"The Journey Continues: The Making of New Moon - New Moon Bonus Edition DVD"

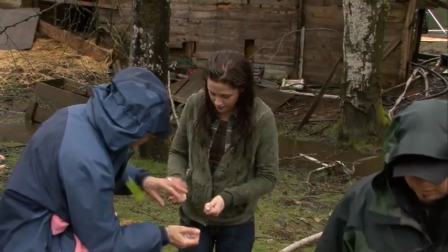Okay, there's a bit of rain about to come. Watch out. Why so much rain today, one might ask?
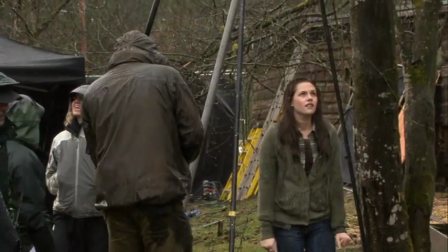I've been asking myself that as I've watched my actors suffer all day and occasionally even been pelted myself.
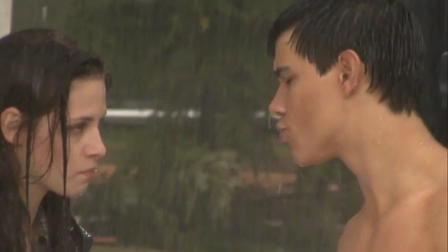It's just one of those great romantic high-tension scenes where the atmosphere builds to support the emotions of the moment.
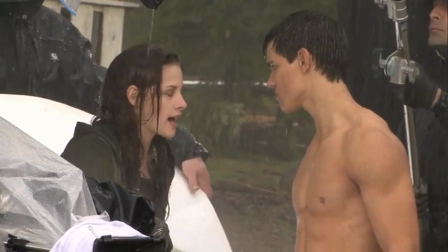I know that I've been hurting you. It's just that I need you. You don't understand.
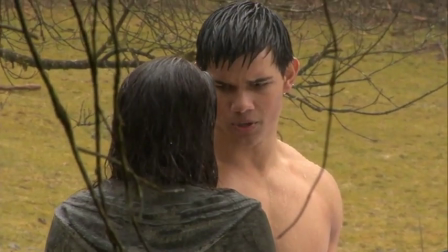So what might otherwise have been kind of just an argument between friends becomes this kind of very charged situation.
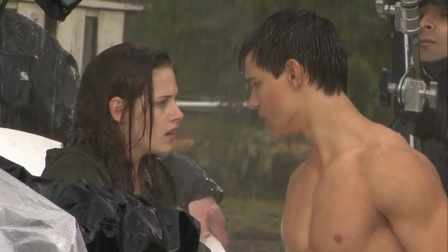Listen, you need to go home. And don't come back. You're gonna get hurt.
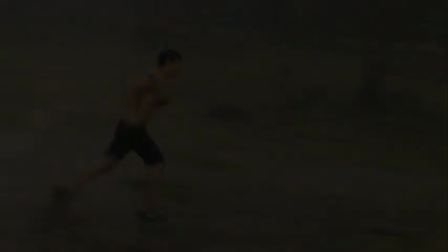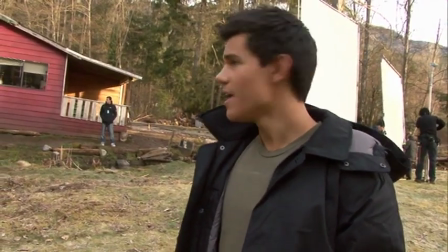Hey guys, it's about 8 a.m. and we're filming a scene where Jacob runs out of his house,
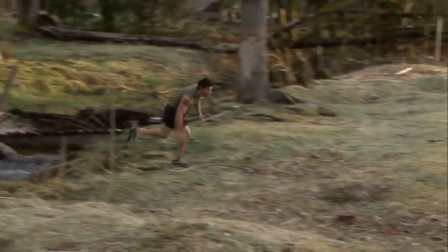jumps over the fence, jumps over the little creek, and goes to protect Bella from Paul.
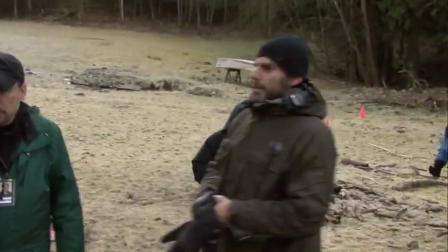He just transformed. Could we get a single on this? Let's go tighter, basically. Okay. Let him out sooner.
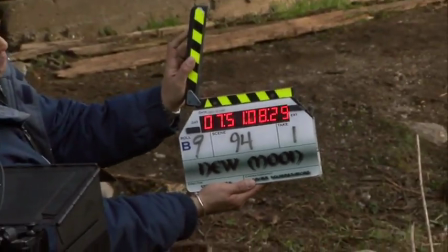Okay. B marker.
Bella!
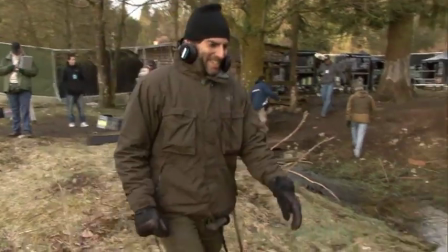Oh. Nicely done. How are you holding up? Good.
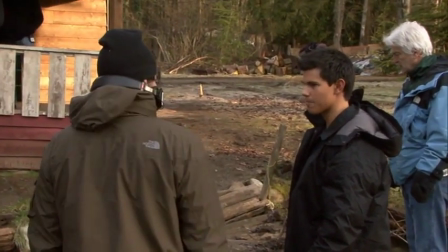Sweet. We're going to do one more of these. All right. It's really cool because he's got a lot of talent that you just don't expect to see. When I first came in, they were telling me that he was going to do all of his own stuff, and I was going, yeah, sure, not likely.
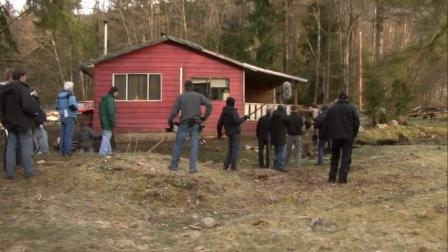And then Taylor was selling it way better than most guys would do. It was really nice. Again, swelled head? Thank you, JJ. No, I'm just worried about getting to Bella.
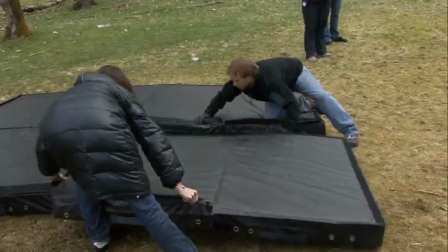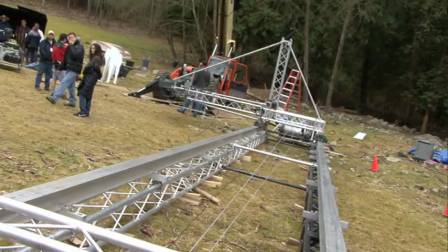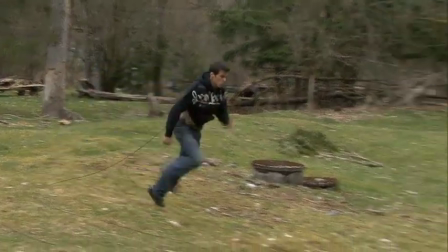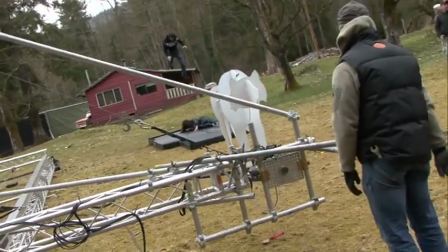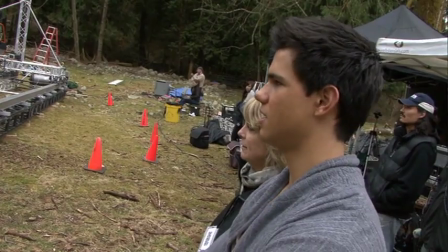I look as good as that. He was running quite fast there. I'm all wired up, actually. I got my harness on right now. Bella and Jacob are running towards each other. Bella thinks Jacob's gonna grab her, wrap her up in his arms, and Jacob's right over Three, top of her.
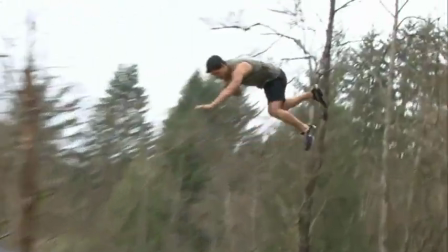Two, one. Ugh.
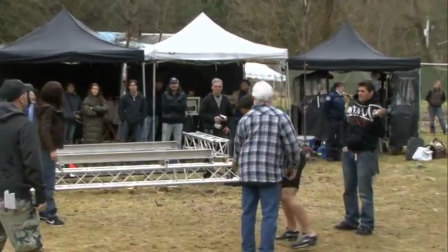There's wires, and they're hooked up to your hips, so it's all pulling just from the groin area.
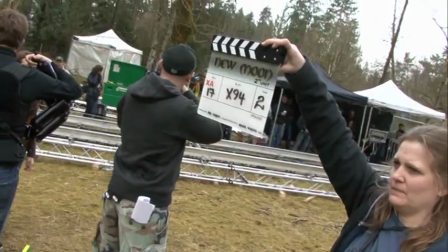So it's kind of dangerous. But in the moment, I'm not thinking about the danger involved.
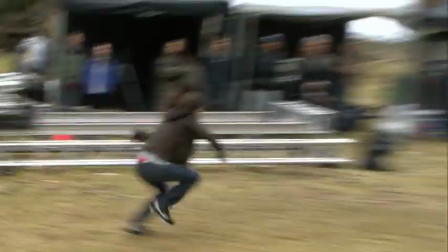So I got so much adrenaline going that it's quite a bit of fun. I get jolted up in the air 10 feet. I stop and have to freeze there. So then when it's all edited and put together, they're gonna take my body and convert it into the wolf's body.
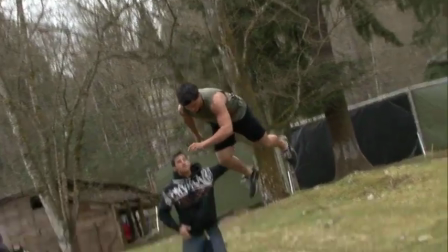Poof. It's really cool. The stunt work is one of my favorite parts. Go down.
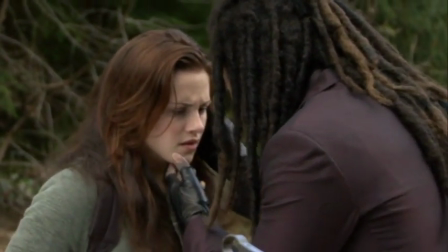Don't be afraid. I'll make it quick.
We're out here in the middle of nowhere getting rained on as usual.
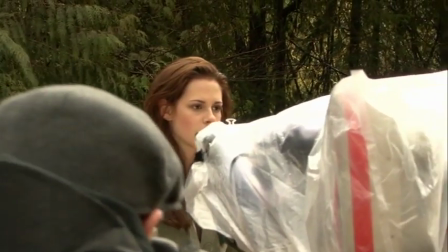We're shooting the scene where Bella tries to recapture the feeling that she had when she first fell in love with Edward by going to the meadow.
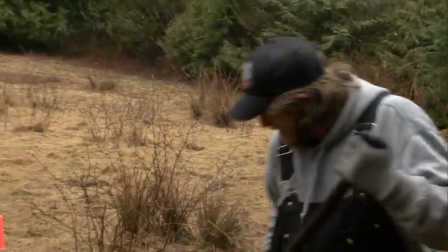Only the meadow has become kind of a sad relic of its former days.
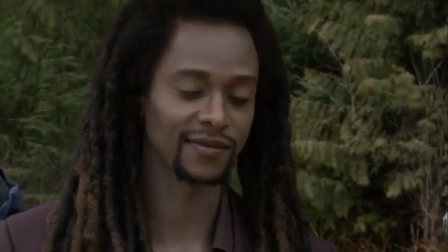And there she meets the vampire Laurent, who she thought was friendly to her and her cause, but who turns out to be something much more sinister.
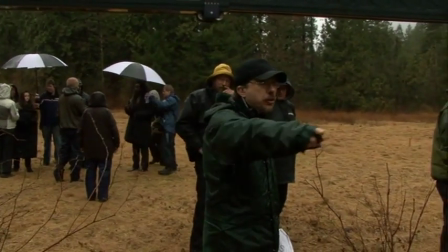All of this is going to be seen in the next shot when we 360 around her.
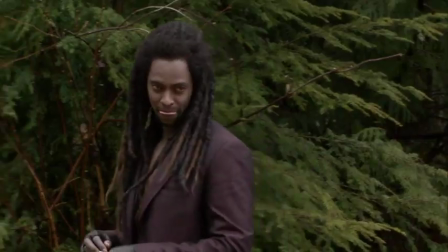I wanted it to feel as though he was stalking her, swimming around her like a shark, basically.
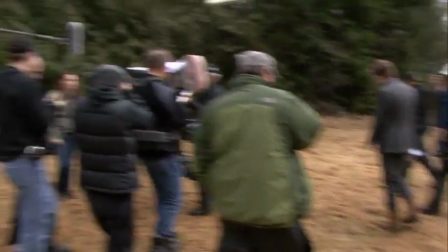Do the Cullens visit often?
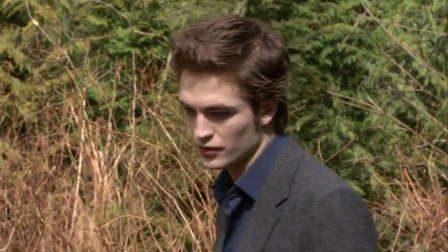Why? Yeah, absolutely, all the time.
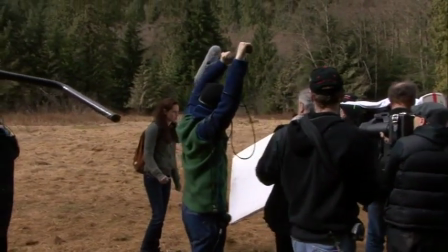So we made the decision to have a visual component to the hallucinations that Bella has in the book. We'd be shooting the actual scene, and I'd be there as a reference for Kristen.
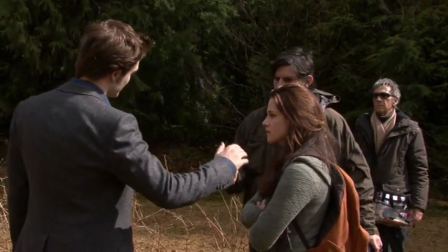Then we reshot all of my stuff on a kind of robotically controlled camera with a green screen later on.
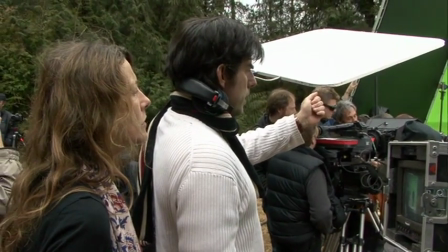Rob, can we move you to your left by... Yeah, there we go. Perfect.
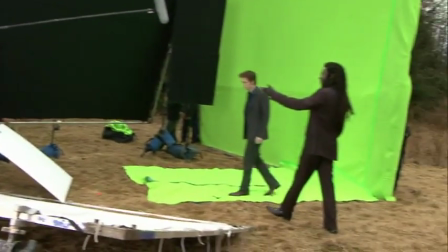So strangely, what you do is you're in the location, and then you put a green screen behind him, which takes away all evidence of the location that you're actually in.
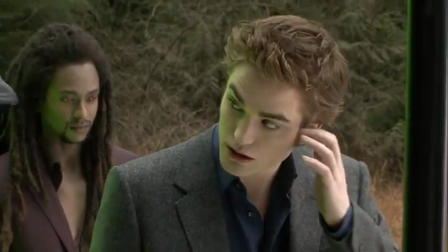But what it does give you is the light that's falling on that particular moment of that particular day. These green screens are designed to be lit with ambient light. We're shooting in such a way that it's going to give us a lot of versatility later when we do the effect in post.
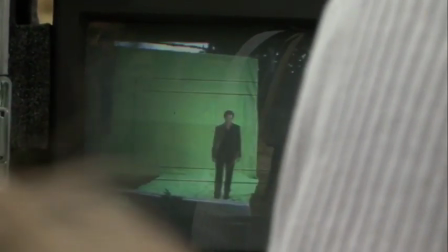And action. I tried not to do too much in the reference.
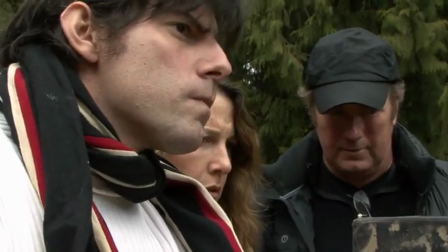I didn't want the apparitions to have too much of an impact on the scene.
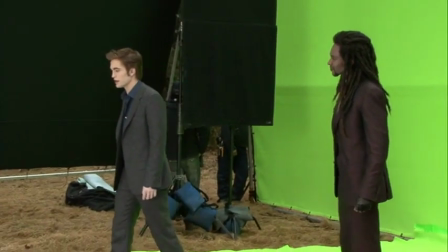I was trying to make them all very subtle, so. Why? We didn't want him to look like a ghost in every other movie.
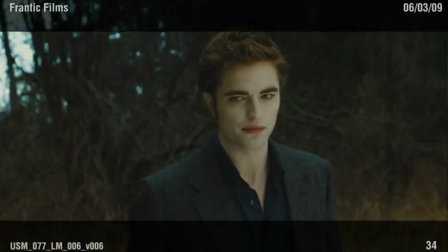We wanted to apply a very specific look, which was going to end up looking as though he were kind of a flickering candle flame or something like that.
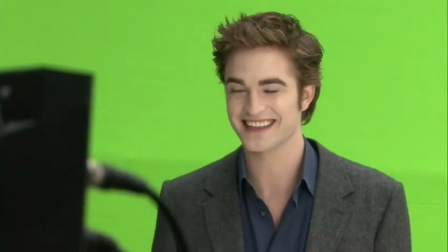That was the metaphor that we were going with, that Bella was maintaining this kind of love for him in her heart.
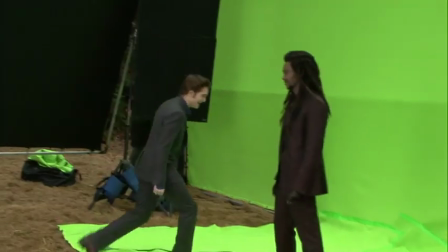Cut, that's very nice. Good. They like it.
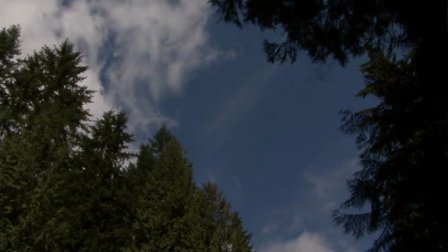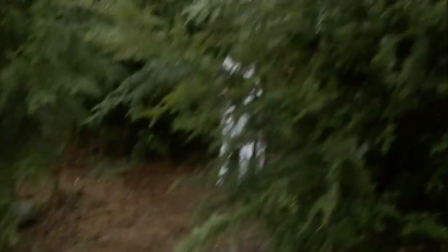Okay.
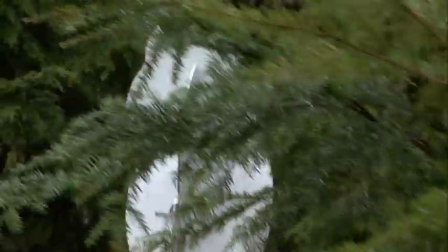watching some wolves. We had some cardboard, some styrofoam cutouts.
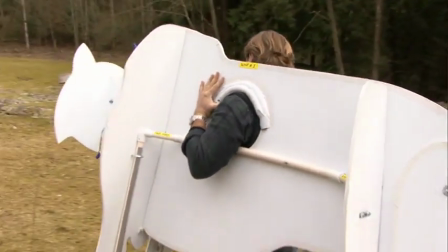The cardboard cutout that we used in the shots to lay out and block out the shots is so
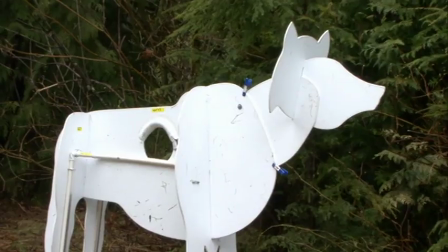that the actors have some sort of reference as to what they're actually looking at.
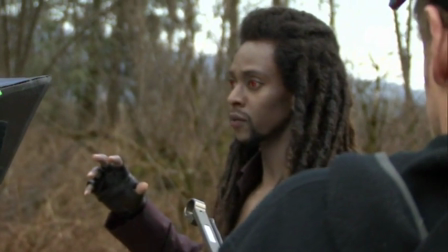I don't believe it.
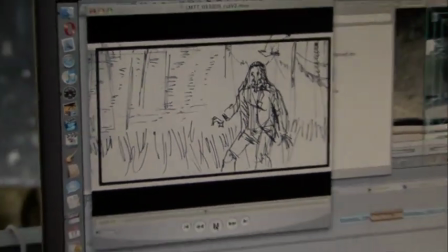And the best way to give an actor a sense of that is to show them previs, which is sort of an animated storyboard of what's going on in front of them.
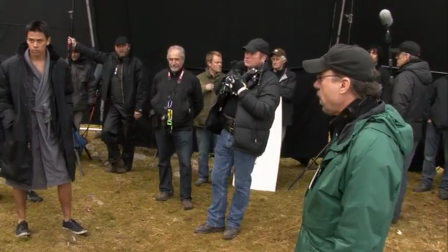Can we step in the Wolfie McWolferson Wolf Devil? This is where we're going. I haven't had to do too much acting to plastic wolf heads. I've done a lot to like scale it down and limit it to like only what I need to do.
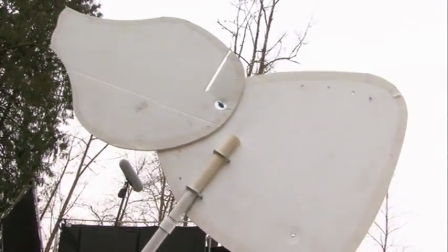Like all the stuff where they're fighting and transforming and stuff like that. It's like 5 seconds of me reacting like, and it's over.
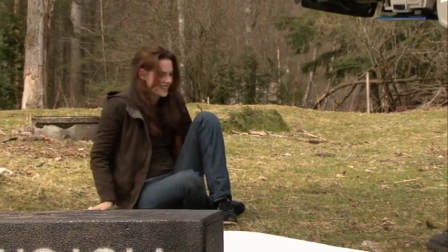Frightening, isn't it?
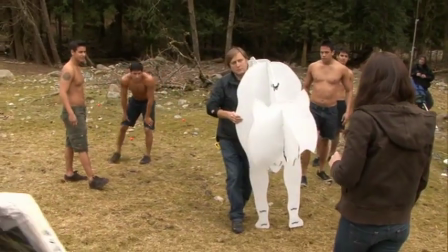Really, the technology for giving people an idea of what they're interacting with has not moved forward for about 100 years, I think.
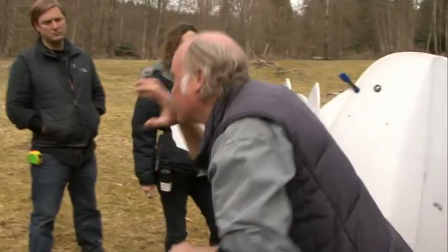Just for this, it's a good striking post. Yeah. So to have Phil Tippett, Oscar winner, legend of the CGI world,
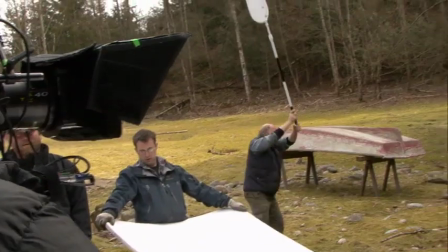running around with a styrofoam wolf head sort of doing a puppet show while the shot's going on behind the camera, which is kind of amusing.
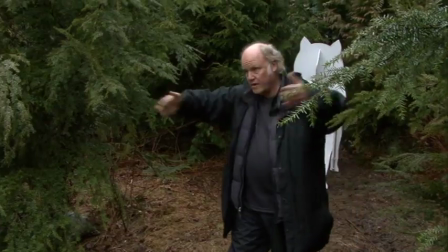You hope to convey the seriousness of what's going on to the actors when everyone knows that behind the scenes there are wolves on sticks. They were very generous actors, those plastic wolves. Hi there, this is Cyrus. We are in New Moon.
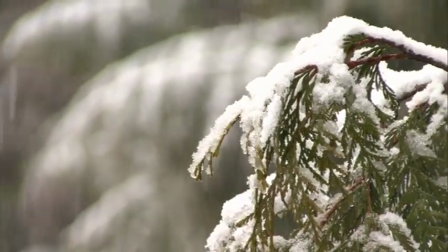We shoot in this park in Coquitlam, but it happens to be there's snowing today, and I don't know how we're gonna fix that.
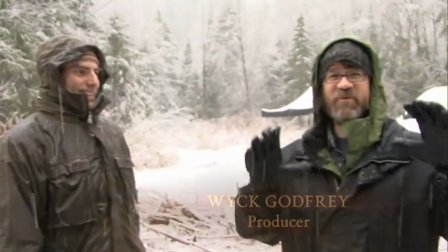Merry Christmas! It's April 1st. I'm here with producer Wick Godfrey.
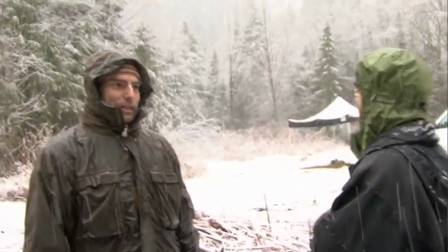It's April 1st. And someone has played this prank where they've just dumped snow on us.
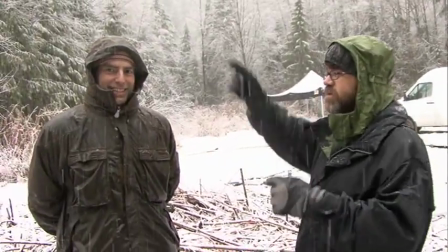It's really funny. And there's Javier. Javier, will this match yesterday? Perfectly.
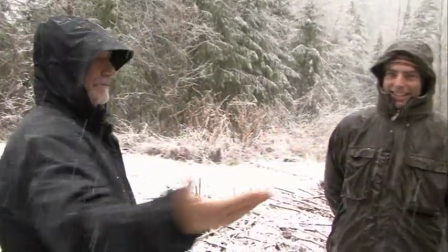No problem. Yeah. No. It's good. The DI is perfect for yes. me.
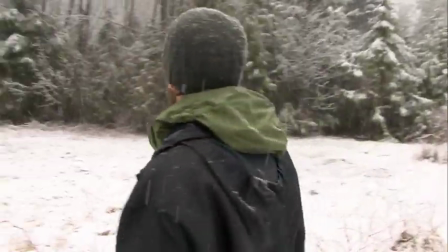This is what we have. Bella, now in the snowstorm.
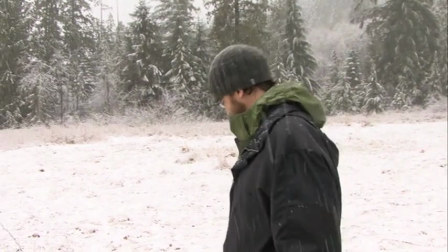And I thought I had seen everything, but this is April 1st.
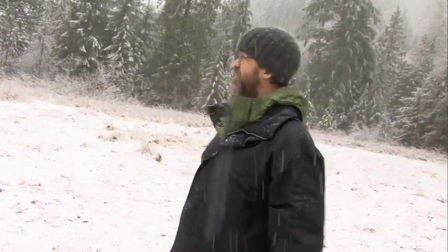April Fool's. Snowball. This is what we do when it's snowing.
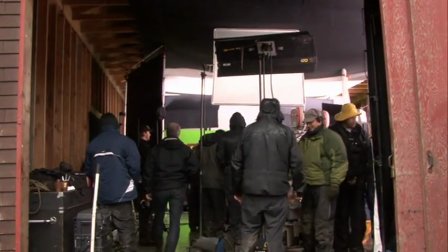We go inside and we shoot on a green screen stage, which is a barn.
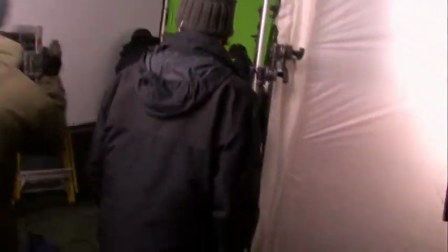Now no more snow problem. It's sort of like a snow day at school. It's like, well, there's only so much we can do.
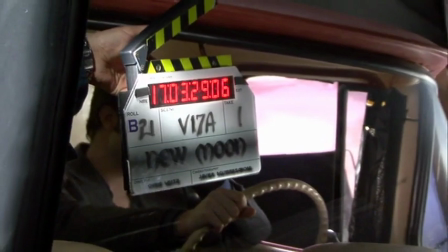And so we ended up going there to shoot all of the traveling shots in the cars, which end up looking as though you've shot them on location,
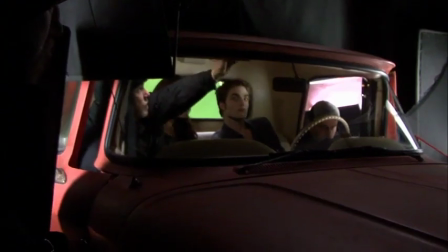because then you map reflections onto the windows and all kinds of incredibly complicated stuff to make it look as though you hadn't shot it in a
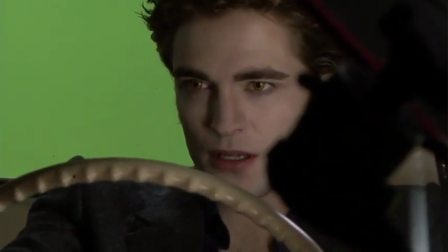green screen stage in the first place. And action.
If you had a normal boyfriend, he wouldn't have flung you into a table full of glass bowls.
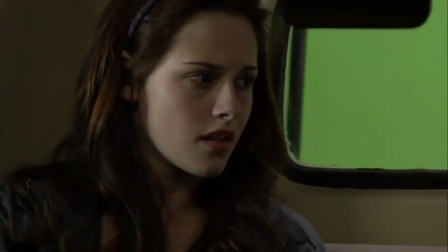If I were a normal boyfriend, I wouldn't have to resist the urge to kill you. Stop.
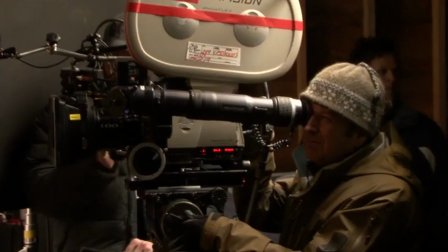I don't want you to be normal. I want you.
108 degrees over here.